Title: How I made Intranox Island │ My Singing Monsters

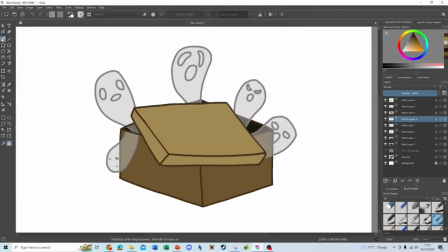The ghosts have different faces and personalities too, which I thought was a nice touch.
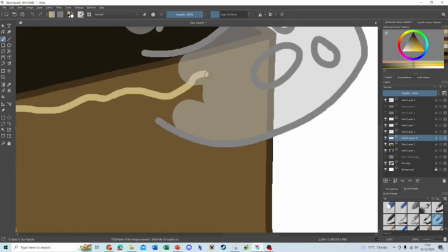The name's pretty funny as well. Potter Ghosts is exactly what it sounds like.
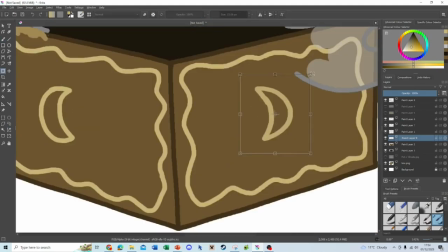The description also makes fun of this fact, with other names like Intrabox being considered.
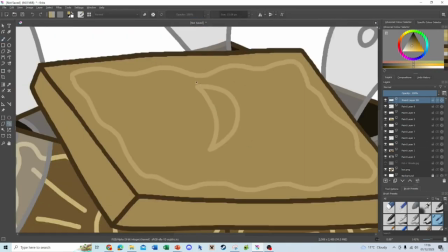But yeah, this one represents the spooky element pretty well. Ah, shush!
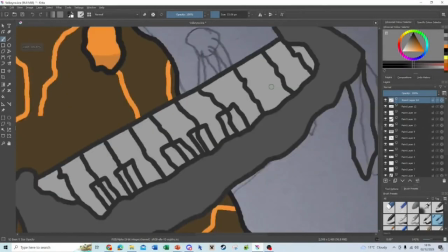Wrapping up the last of the light monsters, we have Volcano.
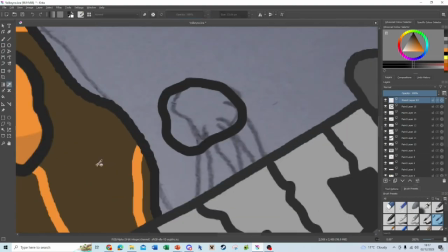You may have noticed in the composition process, Volcano's sound wasn't composed or even mentioned at all.
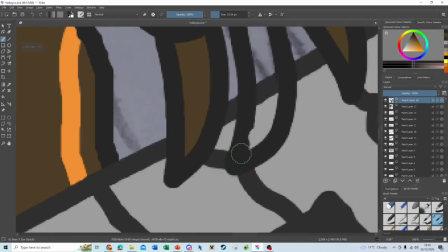This is because it was the very last addition to the song, which is why its sound isn't anything special really.
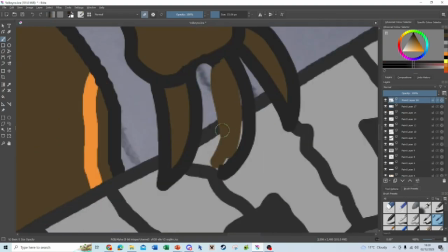I like how this monster incorporates parts of light and dark, considering that its value when the elements are added up is 0.
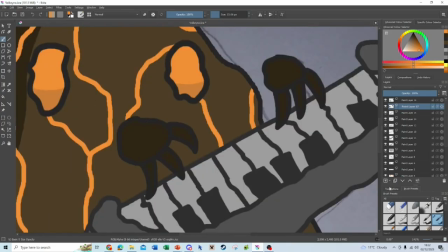A little detail that I really enjoy is the little lava stains on its keyboard correspond with the key of the song, E flat major.
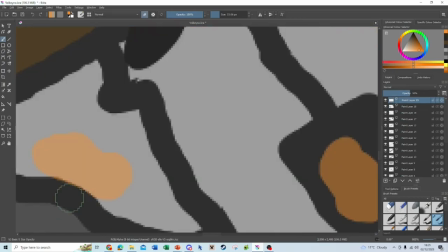When I flipped the design to fit on the island, all of the markings were in the wrong spot, so I went back and changed every single lava spot to fit in the right places.
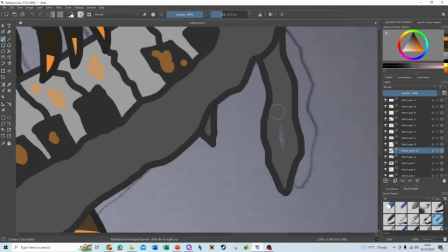Worth it. Alarm! That's such a dumb name, but a great monster.
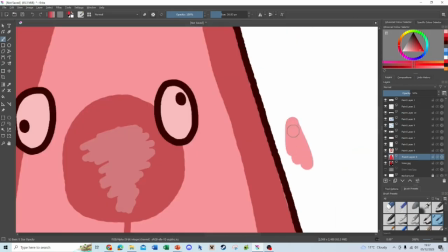I spoke about this one in the composition process, talking about an alarm sound I wanted to add, and how it would be constantly panicking all the time.
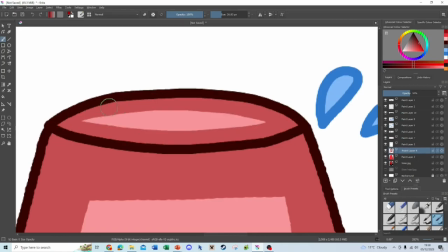Turns out I wasn't too far off what it would actually turn out to be.
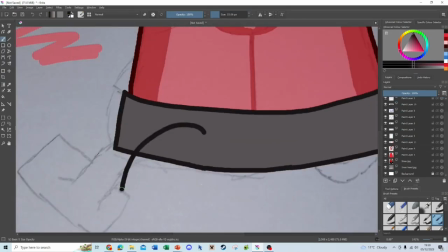Similar to Volcano, this monster's elemental value is 0, which is why it's like a light monster on the dark half of the island.
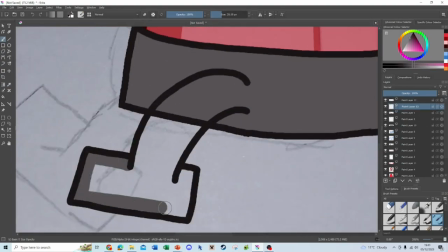I love how it always seems like it's in a constant state of panic and running about all the time.
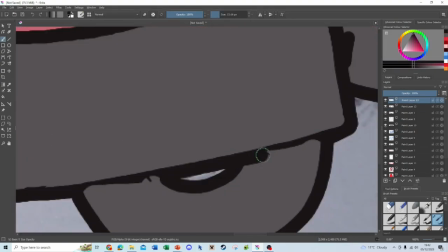The name is admittedly very silly, but I love it. I was originally trying to do something with the word siren,
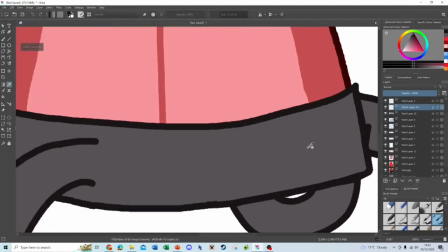but I gave up and just stuck 4 extra letter A's in the word alarm to make it seem like even its name is screaming.
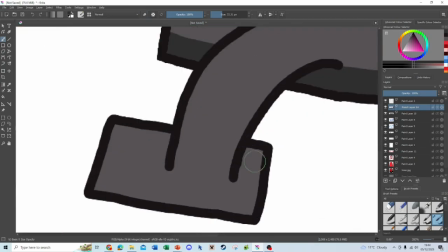Its sound also fits surprisingly well into the song too. I'm not exactly sure why I went for the siren, but it definitely works.
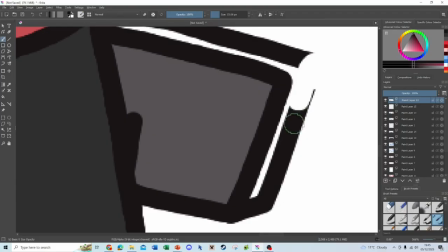Overall, Alarm has got to be one of my favourites just because of how much charm it has.
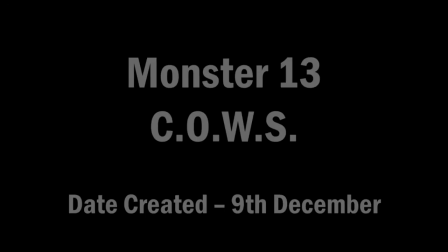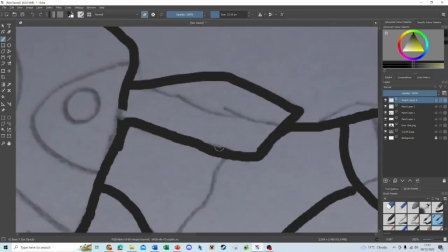COWS, or Creator of Wacky Synth as its full name is the final double element of the island.
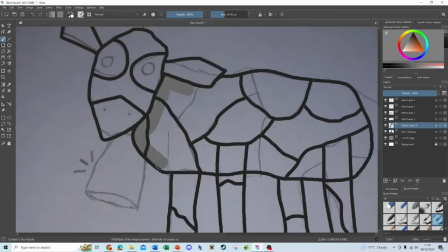The light half of the island is full of bright and colourful animals, so I thought that one of the only animals on the dark half should be a bleak robot as a nice contrast to them.
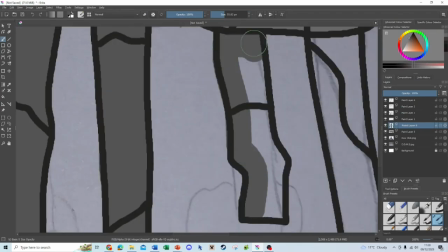Now, the design you see in the full song isn't actually what the original design looked like.
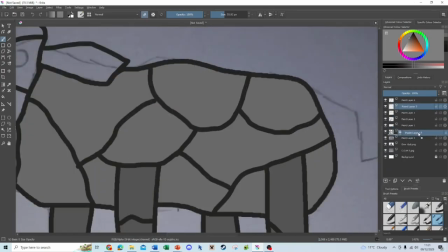Nah, don't worry, it's not as bad as Prekello's original design. The original design for cows looked like this.
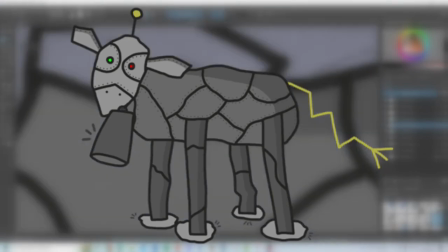Very similar to what it is now, basically. When I finished this version of the design, I thought that something was a bit off about it, so I added horns,
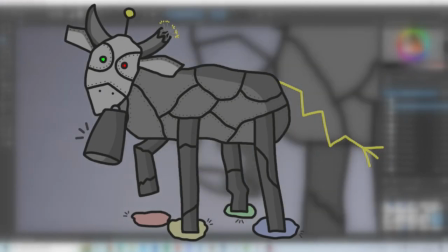extra shading, a bit of dull colour, and its leg lifting into the air to give it more expression.
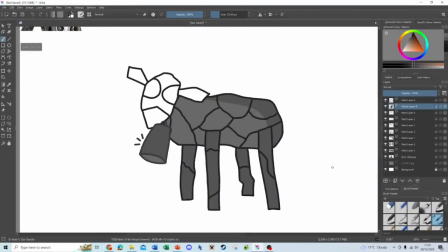I'm glad I changed it. The original kind of looked like Shaun the Sheep anyway.
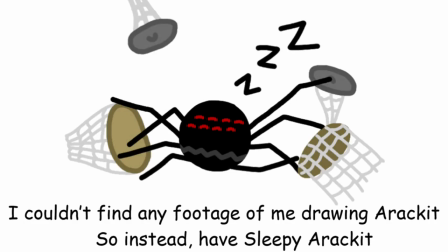The final triple element monster, a racket, is the second to last monster I designed. I needed a pretty big monster for the electric drum kit, and the racket certainly delivers. This monster's design came from the actual island itself. The light half of the island is surrounded by crystals, since crystals are a big part of the light monsters, being the sub-element of fluorescence.
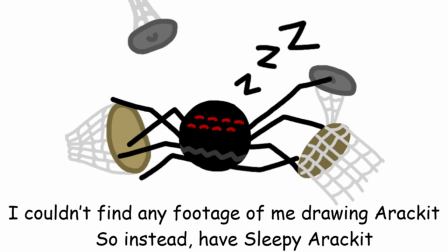But when it came to designing the dark half, I wasn't exactly sure what to put. I thought of what I could do with the spooky element, since that was the sub-element to darkness, and eventually settled on cobwebs. And since I needed an explanation to how the webs got there, a racket was born. I like how its instruments look very handmade, and how they're all just being held together by cobwebs.
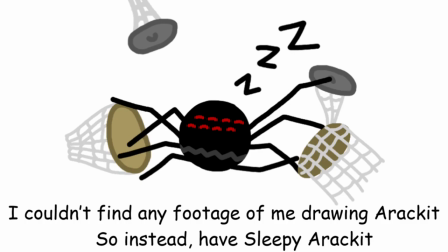I think that a spider works really well with its fast, complex drum pattern, and I can imagine it doing similar actions to the monster Poke from the actual game. I'm not sure how the symbol at the top is staying up there though. I probably should have thought that one through a bit more.
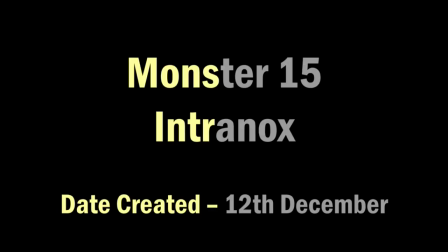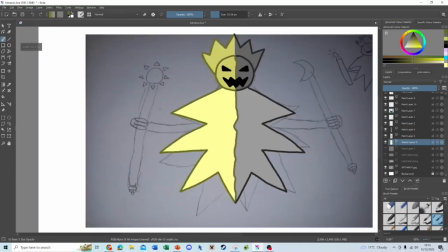And here's the quad himself, Intranox.
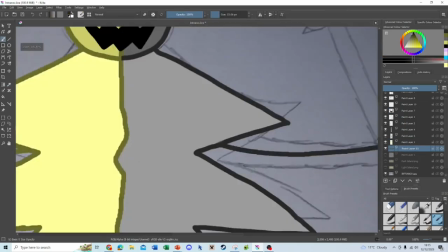Intranox is the only monster to play in both the light and the dark sections of the song, and I wanted his design to reflect that.
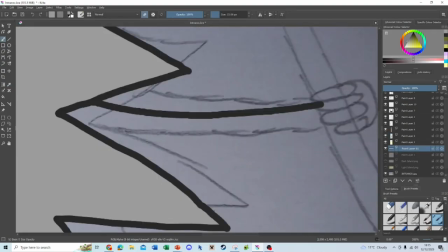That's why half of his design is light yellow, whilst the other half is grey.